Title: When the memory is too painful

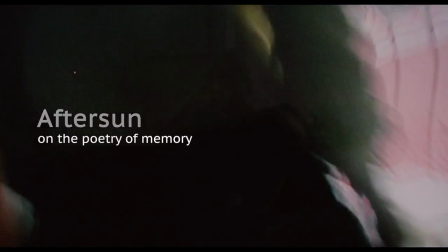Throughout our lives, we absorb everything around us.
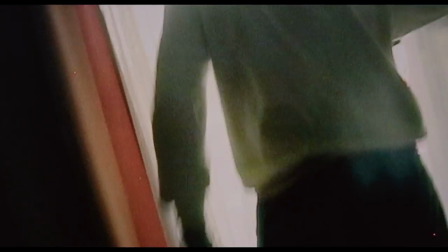The sights, the sounds, the smells, even our own thoughts and feelings.
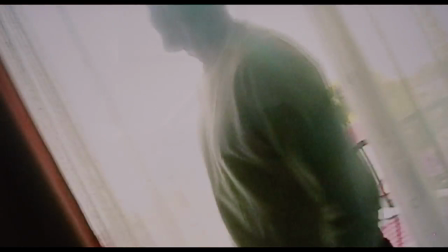Oh, that's so embarrassing. That's not embarrassing.
This is what we call memory.
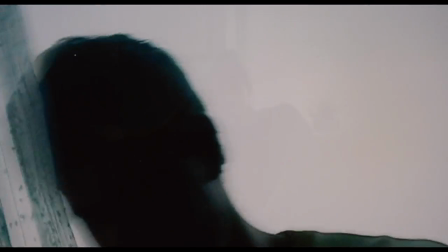As we grow, our perspective changes, and we become subjective witnesses to our own lives.
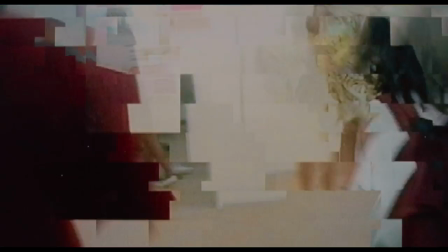This creates a new, faded mosaic of our past based on the memory of the memories,
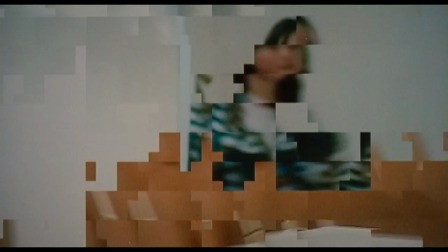ultimately providing second-hand recollections that are often biased and incomplete. In Aftersun, writer-director Charlotte Wells uses memory as a storytelling device,
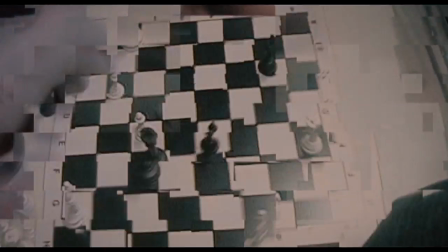as we watch a childhood holiday through the scattered remembrances of Sophie.
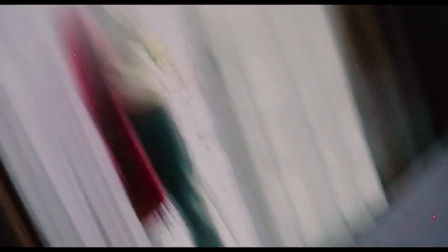The image of her Her dad, Callum, crafted from her own fragmentary mosaic,
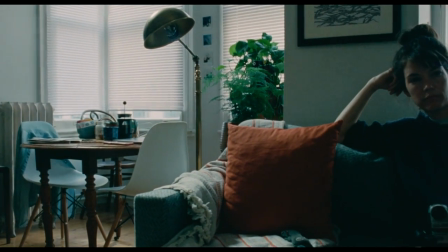is one that morphs before her own eyes the more she tries to remember, and the more she's now able to understand.
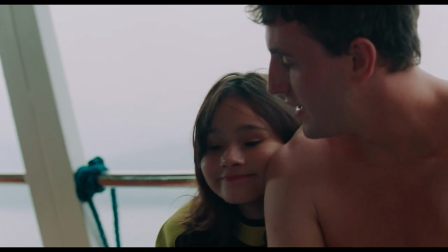The intimate approach of the film invites us to consider the nature of memory itself,
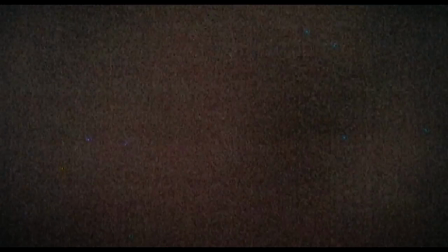its capriciousness, and how inherent blind spots and perspective biases remove any possibility of objectivity,
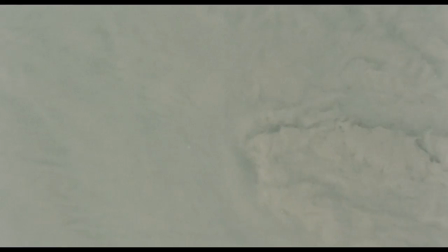allowing space for heartbreaking pain and personal truth to emerge.
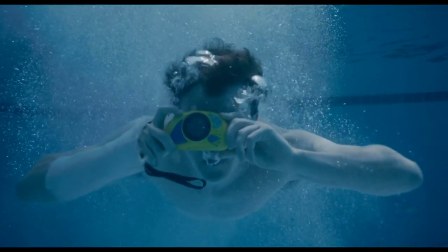By framing the story as a manifestation of Sophie's memory, Wells provokes the viewer into questioning the veracity of what we're watching.
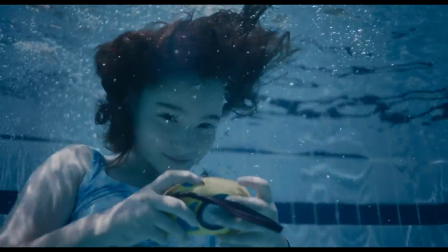It quickly becomes clear that we're seeing not the Callum that existed in real life,
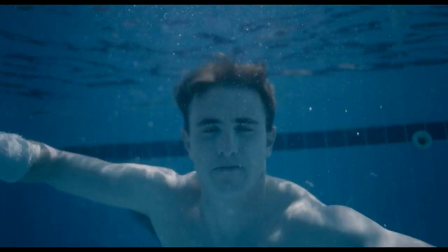but the Callum Sophie wants to remember. and as
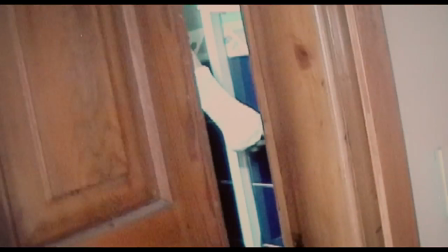glimpses of the true man and his inner turmoil gradually infiltrate the narrative,
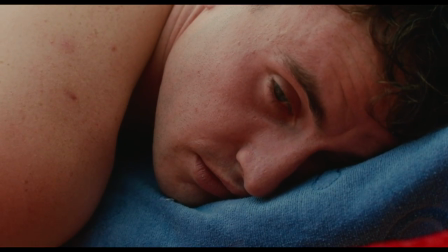it becomes apparent that we're witnessing a live reconstruction of Sophie's mosaic,
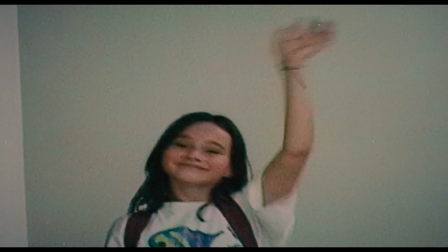as she observes her memories of her dad through the eyes of her adult self,
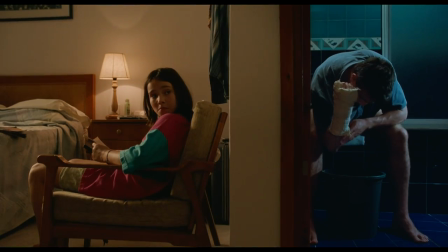revealing the fickle nature of memory to be at once beautiful and haunting,
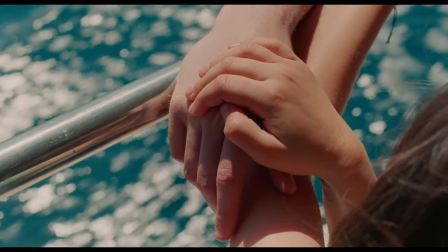and inviting us, as viewers, to consider our own childhood,
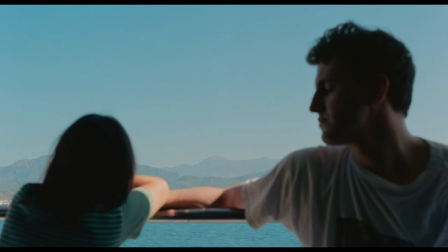questioning the very lens through which we observed our parents, the eyes themselves a biased observer.
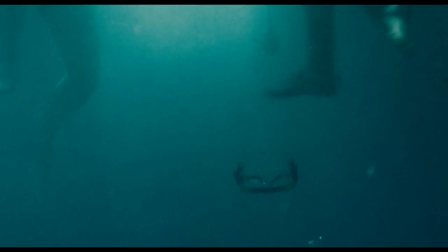In the wake of personal tragedy or loss,
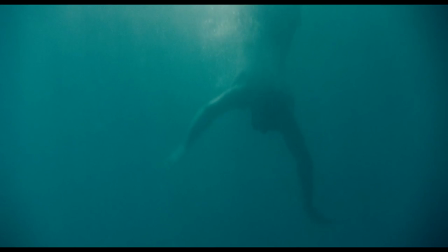we often find ourselves scrambling around in the darkness searching for tangible reminders of someone's true essence.
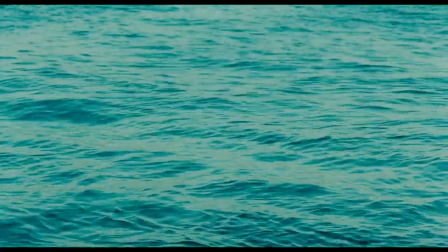Something intangible, something inimitable.
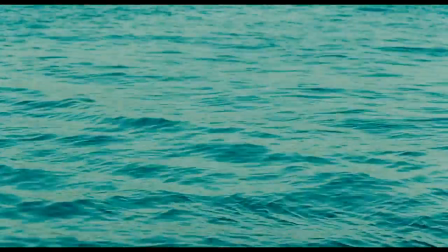Often our memory fails us, but at times it protects us from that which is too painful.
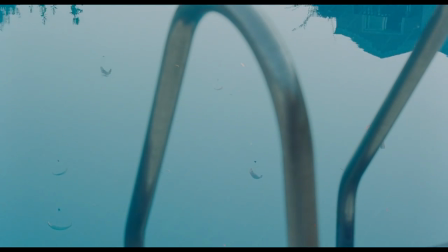Memory, however, should never be considered historical artifact.
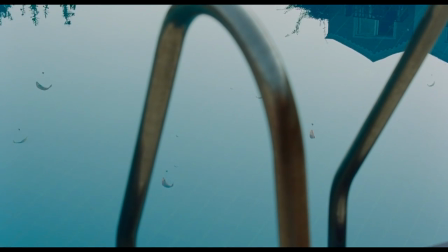What Aftersun teaches us is that memory is inherently poetic and intrinsically personal.
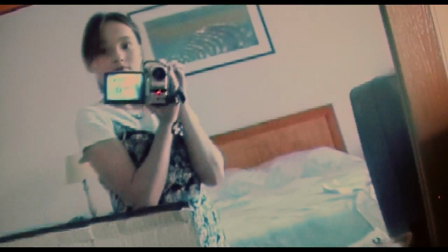And through the subjectivity and messiness of our scattered mosaics, we often learn more about ourselves than those we're trying to remember.
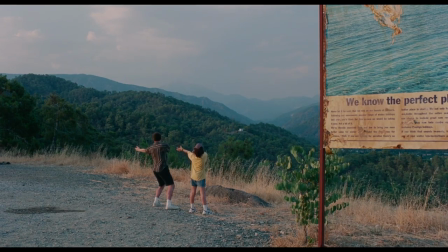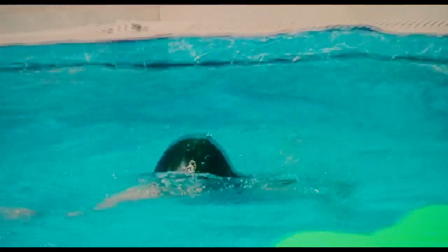Home video footage is peppered throughout the film, acting not only as a tangible reminder of Sophie's true experiences,
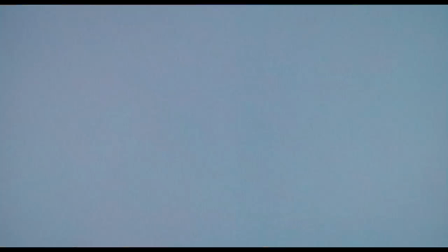but also as a powerful visual motif for the concept of memory.
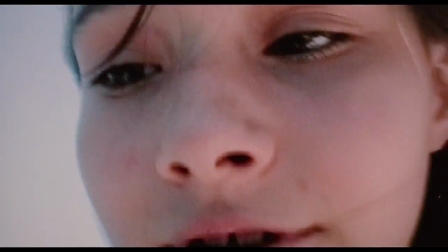By its very nature, film of this type is both objective, in that it portrays true-to-life glimpses of reality,
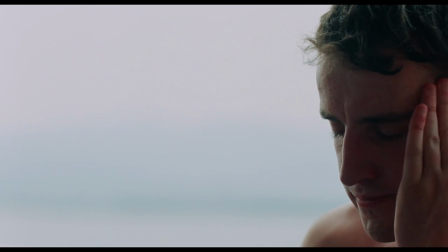and subjective, in that the person holding the camera only chose to point the lens at what it was they wanted to capture.
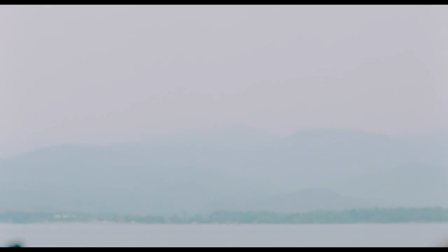Often, what isn't shown on screen tells us more than what is.
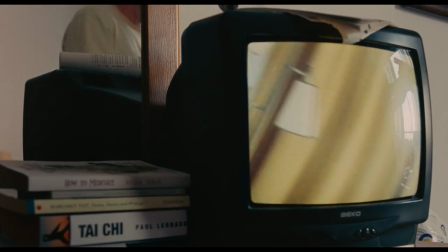The shaky, raw clips act as an anchor point between Sophie's fading memories,
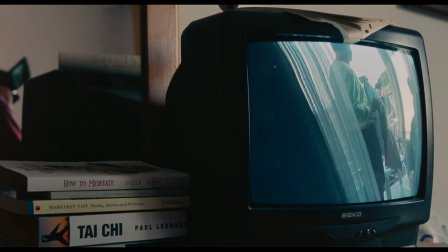moments of objective truth that serve to both ground and bring into question Sophie's retelling of events,
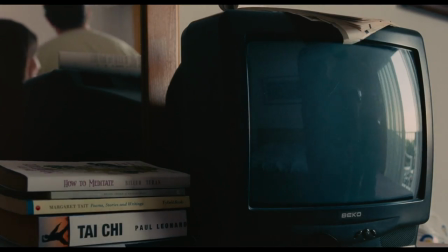but the very clips themselves are subject to interpretation. No matter how many times we watch or re-watch old home movies,
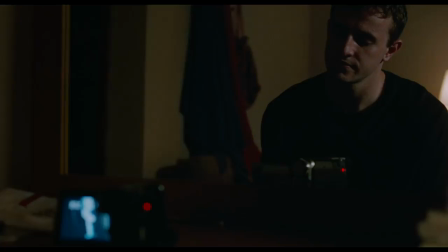we may uncover something new every time, depending on the mindset we're in when we watch them.
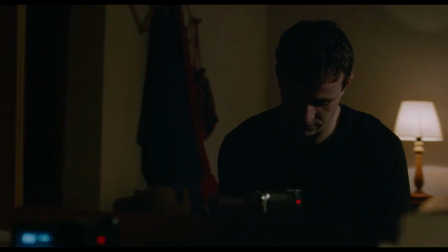In one sense the DV footage is all Sophie has left of the real Callum,
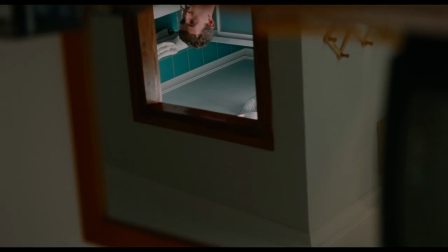but as her understanding of her father shifts, so does her interpretation of the man she watches in the film.
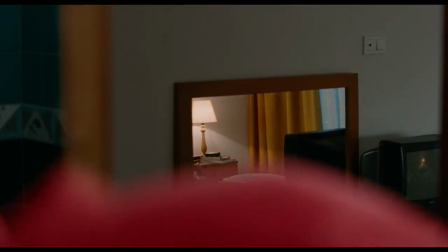The narrative that connects the complex web of the tangible and the intangible is continuously morphing and changing,
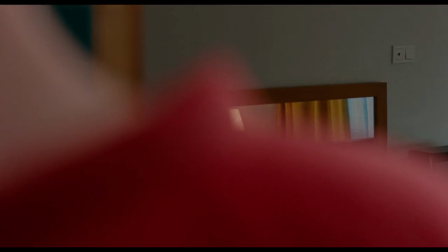allowing us to constantly reframe our perspective and justify whatever we see with our own two eyes.
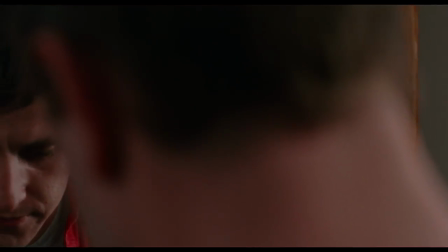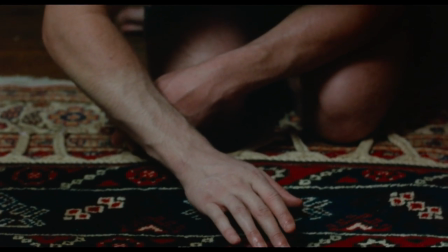Thus implying that the truth surrounding the images and objects we collect to remind us of the ones we love is also up for poetic interpretation,
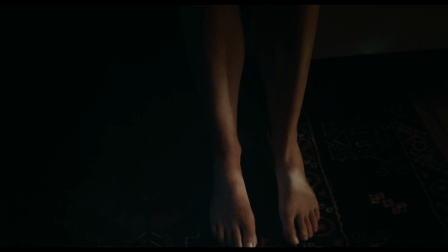for better or for worse.
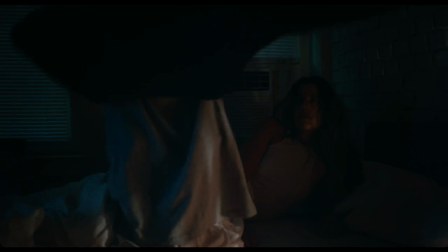As the film progresses, we're presented with recurring images of a nightclub scene in the present day. A crowd of bodies in a small space, evoking an anxiety that seems to wash over Sophie as she recounts her memories.
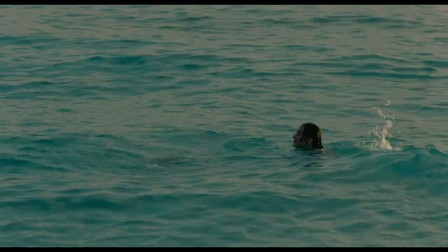As she finally assimilates the truth and poetry within what she remembers, it's possible Wells is suggesting here that Sophie is coming to terms with her own inner turmoil,
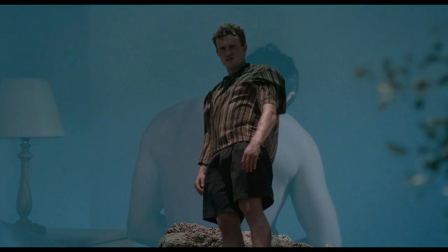and developing a greater understanding of who her father was.
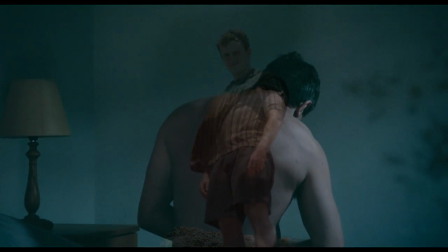Old enough now to relate to the storm swelling beneath his calm surface, she's finally able to see the real Callum through the darkness, the flashing lights and the loud noises.
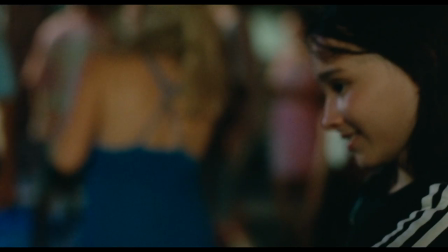A sign, perhaps, that she accepts her memories for what they are, something to hold lightly, something to observe.
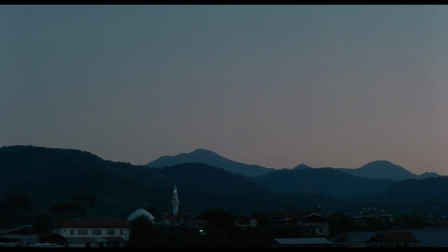As time marches on, we must accept that our memories will fade and recalibrate.
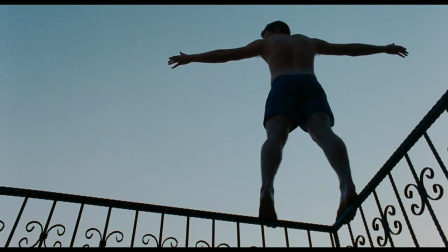But we can find solace in the understanding that what we do remember is a reflection of our inner selves,
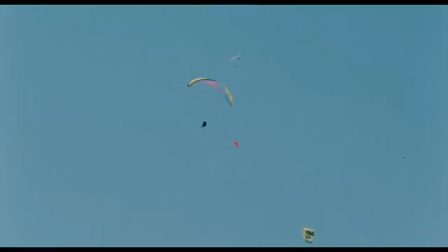and we can find comfort in the truth that those we loved live on in our memories.
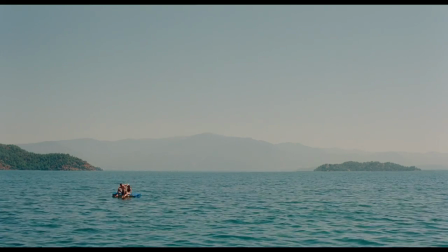As long as we have the capacity to witness them.
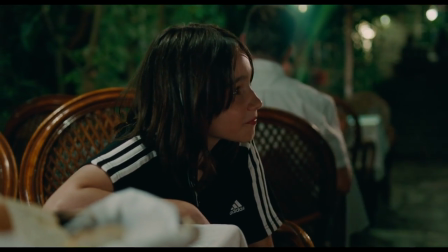As a waiter snaps a Polaroid of Sophie and her father, we watch the image slowly develop,
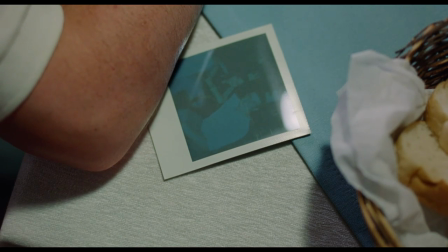becoming clearer and more defined as time passes. Symbolically, this gives us a sense that perhaps our true understanding of those people that we love takes time to develop. But as with any Polaroid image, that clarity will fade over time,
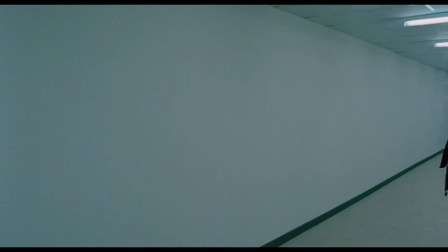gradually making up a smaller part of the larger, ever-changing mosaic that is our memory.